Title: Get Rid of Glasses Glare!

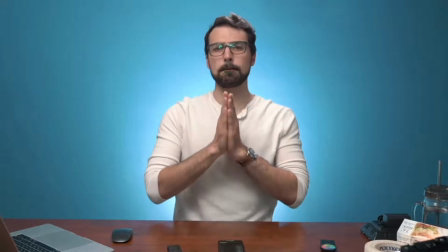[18:15]
That's actually the brightest it goes, which I think is actually pretty good. So now this light is pointing up at the ceiling.
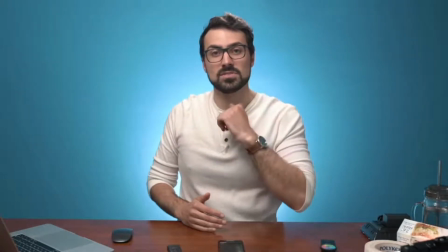[18:25]
I'm not looking directly at the light. So really, my glasses glare should be, for the most part, gone.
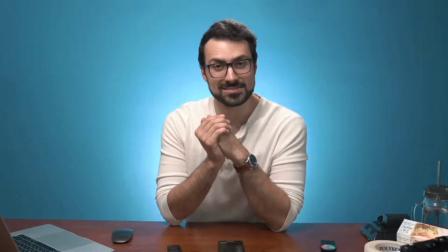[18:35]
So, here I am talking to the lens, doing my thing, sharing my expertise,
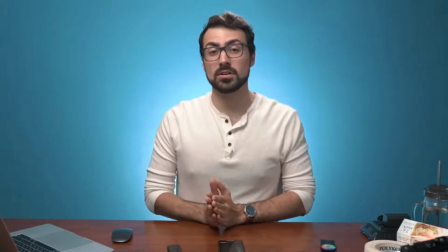[18:45]
and it looks pretty good. Now, I'm looking at my screen again here.
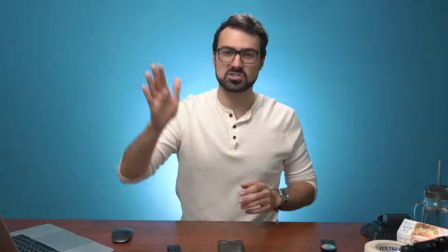[18:52]
I do like the look of the directional light with the light shining at me.
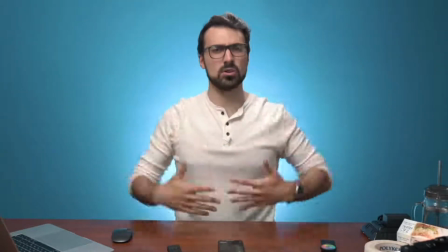[18:59]
I like that look more,
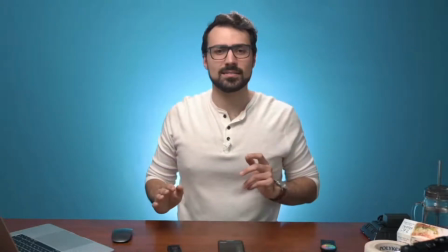[19:03]
but I'm not getting glasses glare for the most part here.
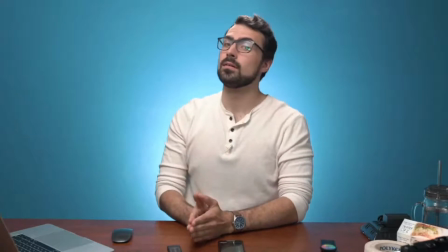[19:10]
Now, if I look up, you do see it, right?
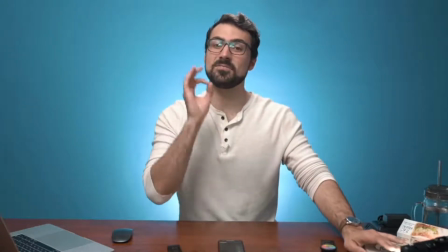[19:16]
You see this? But it's not as defined as when the light was shining at me.
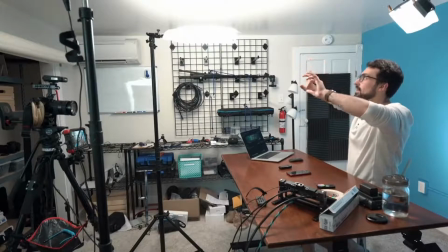[19:25]
And that's because when the light is shining at the ceiling, now there's this
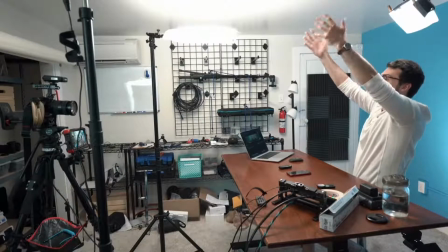[19:32]
bigger bright spot on my ceiling that's what's like throwing the light at me.
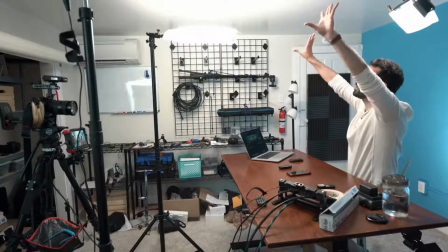[19:39]
Because there's this bigger white spot on my ceiling,
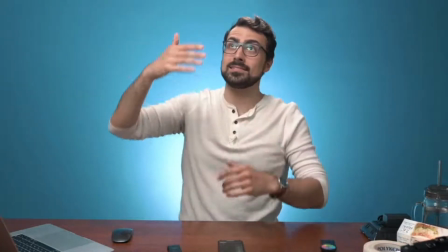[19:46]
my glasses can reflect that.
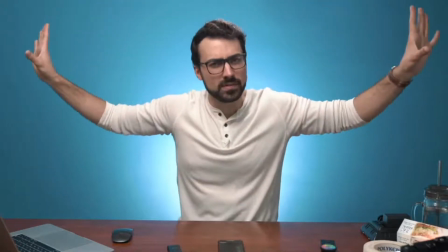[19:49]
But because it's bigger and more smoothed out, the glare is not as harsh.
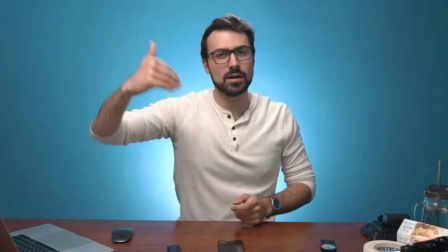[19:57]
When you have a harsh light pointing right at you, you see every single detail. And I'll demonstrate this for your educational and entertainment pleasures.
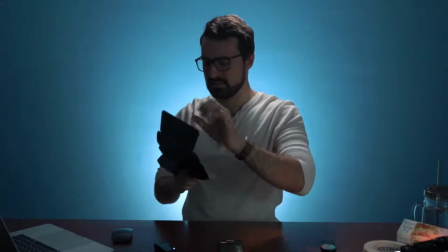[20:14]
I'm going to take this light that has no diffusion,
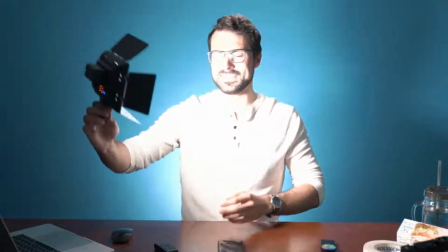[20:22]
and I'm going to point it at myself. I regret this already.
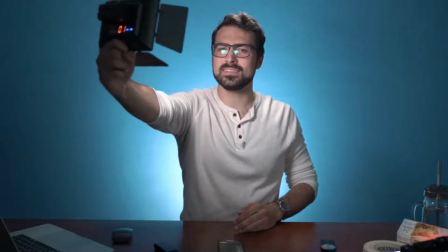[20:30]
I'm going to point it at myself. And do you see all of the tiny dots?
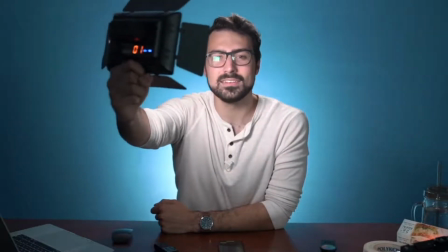[20:38]
Do you see all the LED lights that are on my glasses? You see this giant square that's reflecting on my glasses?
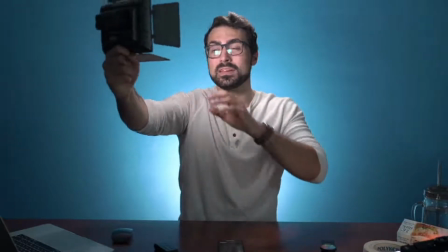[20:46]
That's pretty obvious, because this is a very, very harsh light.
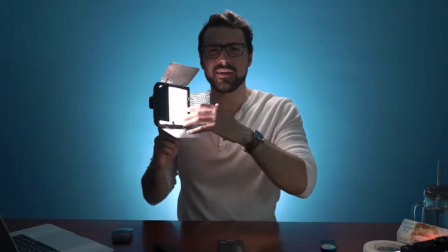[20:53]
There's no diffusion, there's no like filters to soften the light.
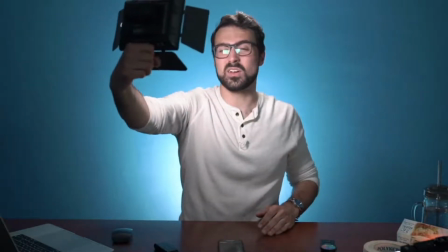[21:00]
So this is gonna make a really ugly reflection.
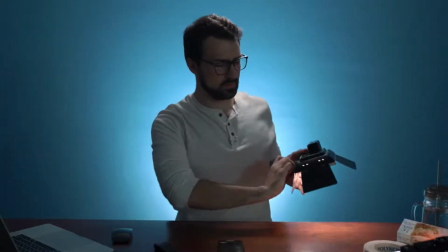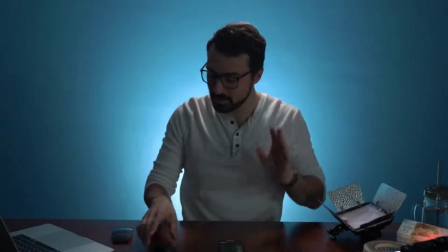[21:09]
Might need a minute to readjust.
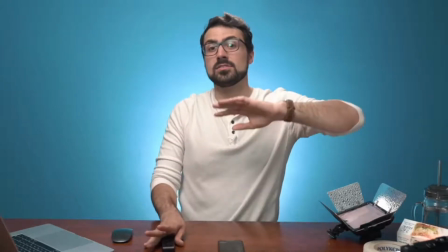[21:14]
But this light is very smoothed out. It's very soft.
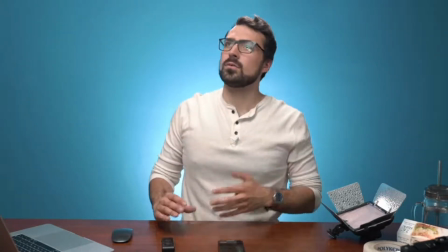[21:20]
So when I'm looking at the lens, you don't really see the glare. When you look around, yes, you will catch the glare,
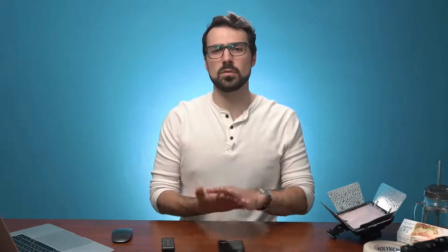[21:29]
but it's much more natural, very smooth, very soft, and less distracting. And that's ultimately the goal here. We don't want to bring attention to things that don't contribute to what we're doing. So when we are on video, teaching a course, making a YouTube video, creating social media content, making a sales page video, we are talking about our craft, we are talking about our expertise. We do not need to bring attention to the harsh glare on our glasses. That's only going to distract the viewer. So having a hard light like this, it's not going to look good.